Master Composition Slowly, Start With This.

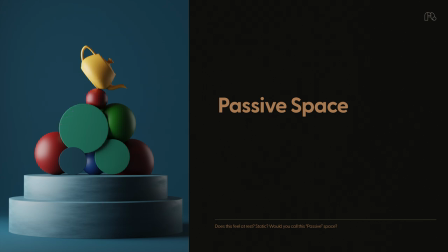249s
It's at rest. On the other hand, if you want to create a feeling of tension and movement and interest, you might use what's called active space.
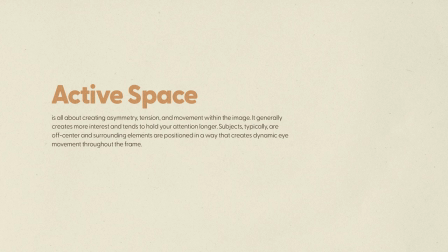261s
Active space is all about creating asymmetry, tension, and movement within the image. It generally creates more interest and tends to hold your attention longer. Consider this example.
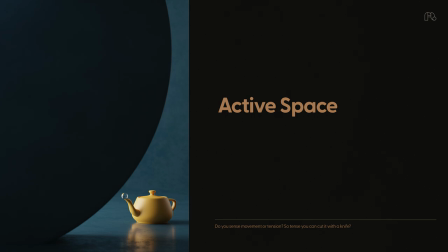274s
I moved the teapot way down to this corner with one of the cylinder blocks positioned pretty much in a way that the focal point or where the image is directing your eye is all the way over here now. There's a lot of negative space and a tiny amount of positive space.
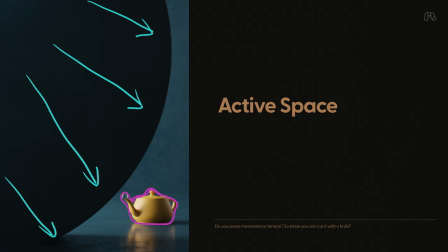291s
But do you see how by me changing how much positive and negative space there is and where I position them, it creates a different feeling than the last few examples. It feels like this huge circular block is about to crush this teapot, or something like it.
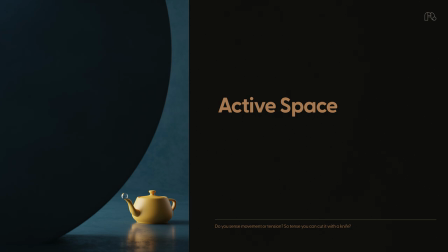306s
It feels like something is about to happen. That's the point here. It no longer feels like it's in a state of rest. Therefore, I would call this active space. Here's another example of active space.
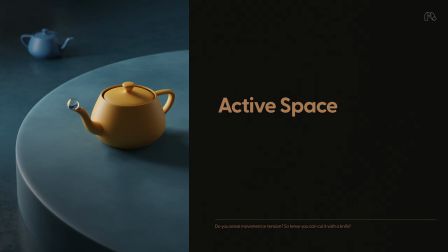319s
It's a simple composition, but notice how the composition is leading your eye. The focal point is perhaps right here, which is fine, this happens to be the main subject, but one way we can interpret this movement is starting from this teapot, curving down to the main teapot,
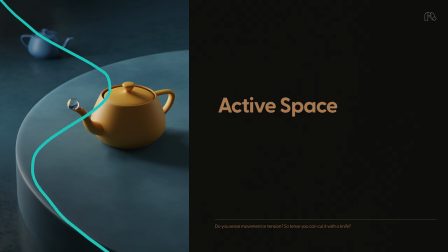336s
and then this curve from the platform is leading our eye to exit the frame right here. So our eye sort of follows this s-shape pattern in a pleasing way, and because we sensed this movement by how the positive and negative space is positioned, this can be considered active space.
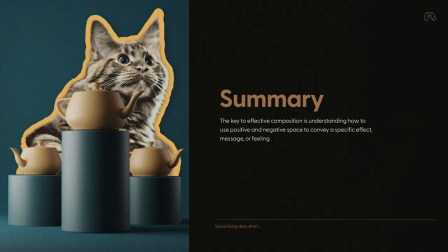354s
Just to recap, we talked about positive space and negative space and how manipulating those two spaces can result in either a passive space or an active space, and ultimately it all depends on how you want your viewers to feel, what you want your viewers to see, and ultimately what you want to say to them.